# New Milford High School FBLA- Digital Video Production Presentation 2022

Hello, my name is Kylie Lane. I'm Leah Mincec. And I'm Jennifer Fajera. And we are presenting our digital video production project on behalf of the New Milford High School FBLA. Today we will be presenting our process of creating a how to perform CPR video. To begin, we filmed our video using a Panasonic HDC TM90 video recorder. To edit our video, we used an HP laptop. All materials used in the video, including the CPR dummy, the CPR barrier mask, as well as the CPR mat, were provided by our school. Softwares used to edit this video included Wondershare Filmora, Adobe Media Encoder, Adobe Character Animator, Adobe Illustrator, and iMovie. Information recorded and used in this video all came from the Red Cross website.
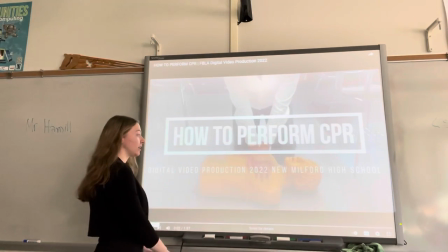0:46 To begin, we edited our visuals to create a transparent background-like feature that really emphasized our text.
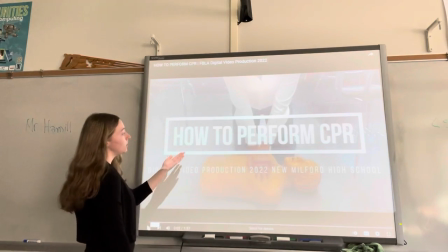0:53 We added white text on top to make it pop out. We added our title here, which is how to perform CPR, as well as our topic in the name of our school.
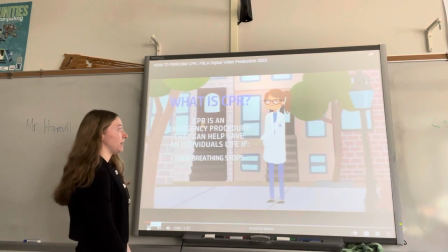1:03 We then go to the animation slide, which we use Adobe Character Animator. We created a doctor that explains how to do CPR because that is very important.
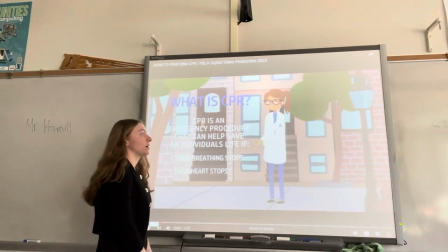1:11 We made sure that we use special techniques to match the mouth of the character up to our vocals, as well as the motion of the character up to our motion.
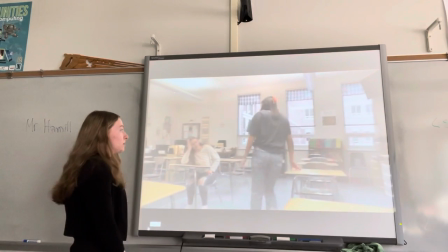1:21 We then transition to our role play scenario. We used a panning effect to follow our character into the main scenario here.
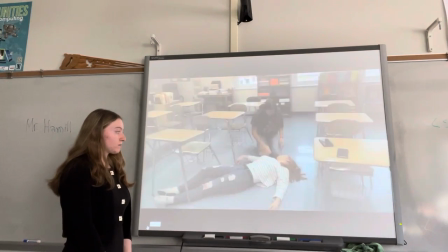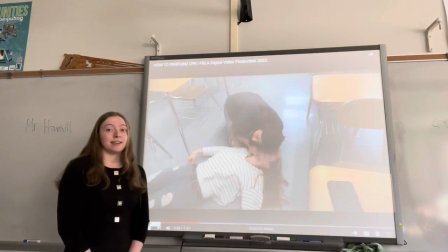1:35 Transitioning from our role play event to the demonstration, we used a sliding technique so that one scene slid out to the left and the other entered from the right.
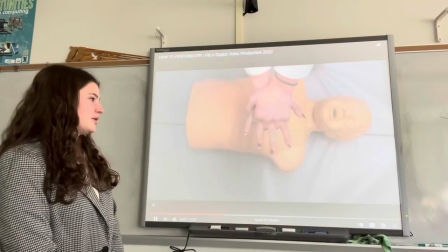1:44 Throughout the demonstration sections, we used a voiceover technique to demonstrate what we were doing. We used different angles to optimize the viewing experiences.
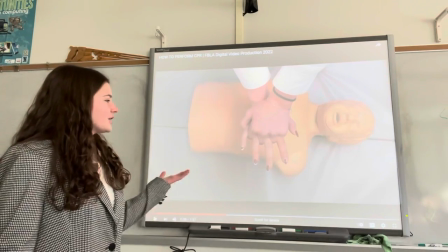1:52 For example, when we wanted to show the correct hand positions, we used an overhead aerial shot.
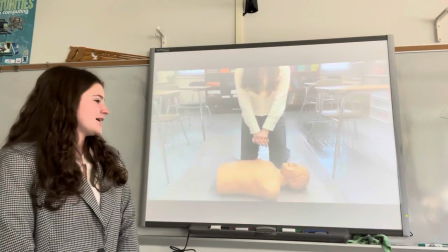1:59 L-cuts were used throughout the presentation to present clear and well-presented, informative scenes.
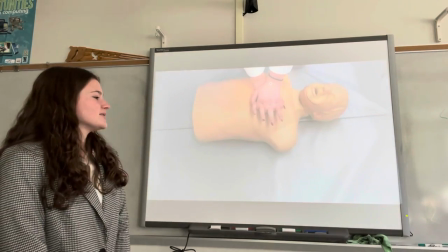2:06 We used zoom techniques to emphasize fine details in the videos.
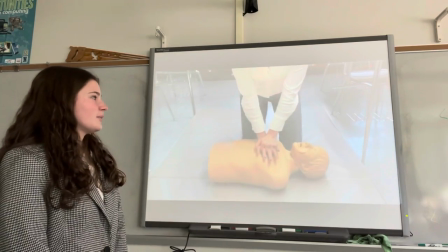2:10 We also used tilt effects to demonstrate different perspectives when we wanted to show the upper body and the lower body in the same clips.
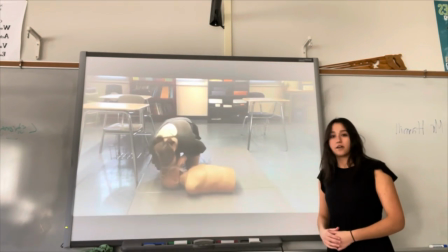2:18 As we approach the end of the video, you will notice a fluctuation in the audio volume and the drastic increase in the audio
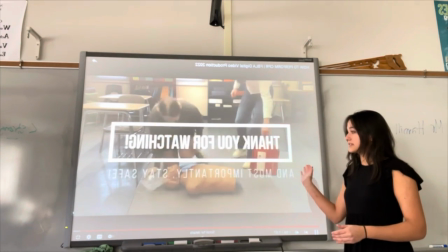2:25 to prepare the audience with this new text saying thank you for watching and most importantly stay safe.
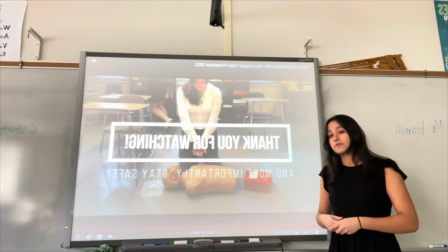2:30 This introduction of the text and increase in volume increases viewing pleasure as well and it prepares the audience for the introduction of the EMT.
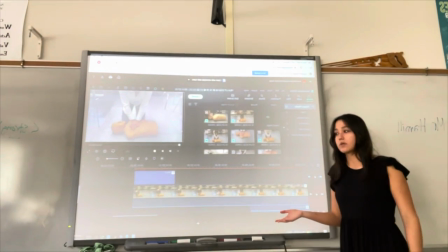2:40 So I just want to take a quick glimpse at the other half of the video.
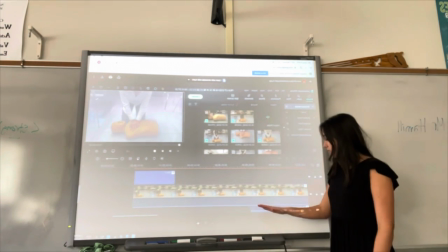2:43 We see the title tab here which is much more opaque than the other tabs that were both purple and blue to represent the audio slash
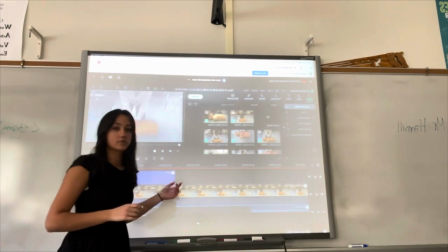2:51 voiceover and the music we have the title because as we approach the end of the video we said thanks for watching and this is what the clip looked
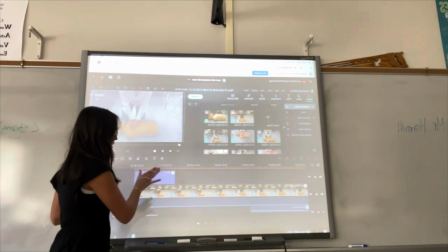2:59 like you can click on the clip itself and see the
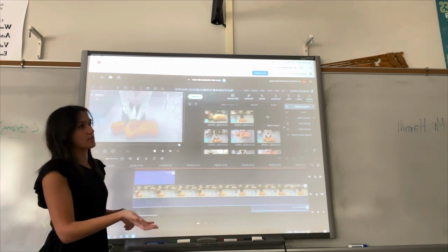3:03 animation you change things around change the color change the font which is what we did we
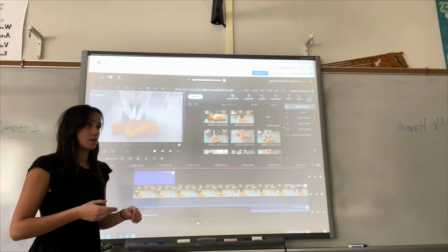3:08 not only changed the font we also changed the animation and
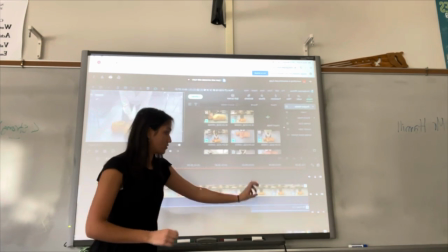3:12 there was this one clip that I said towards the bottom that said the steps to
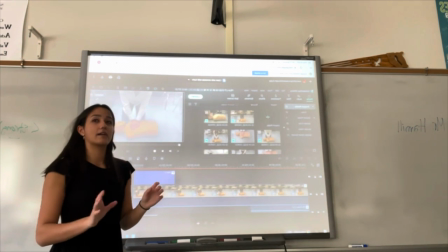3:17 perform CPR in the bottom left corner it had a transition that was fading in and fading out as you can see because
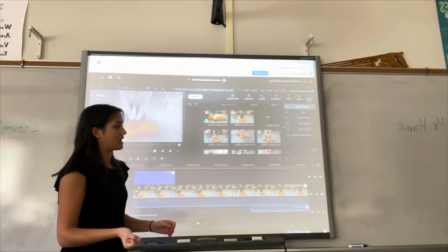3:25 it's much choppier if it's just on the screen and then it gets out and that's the end of our video and basically why it looks the way it did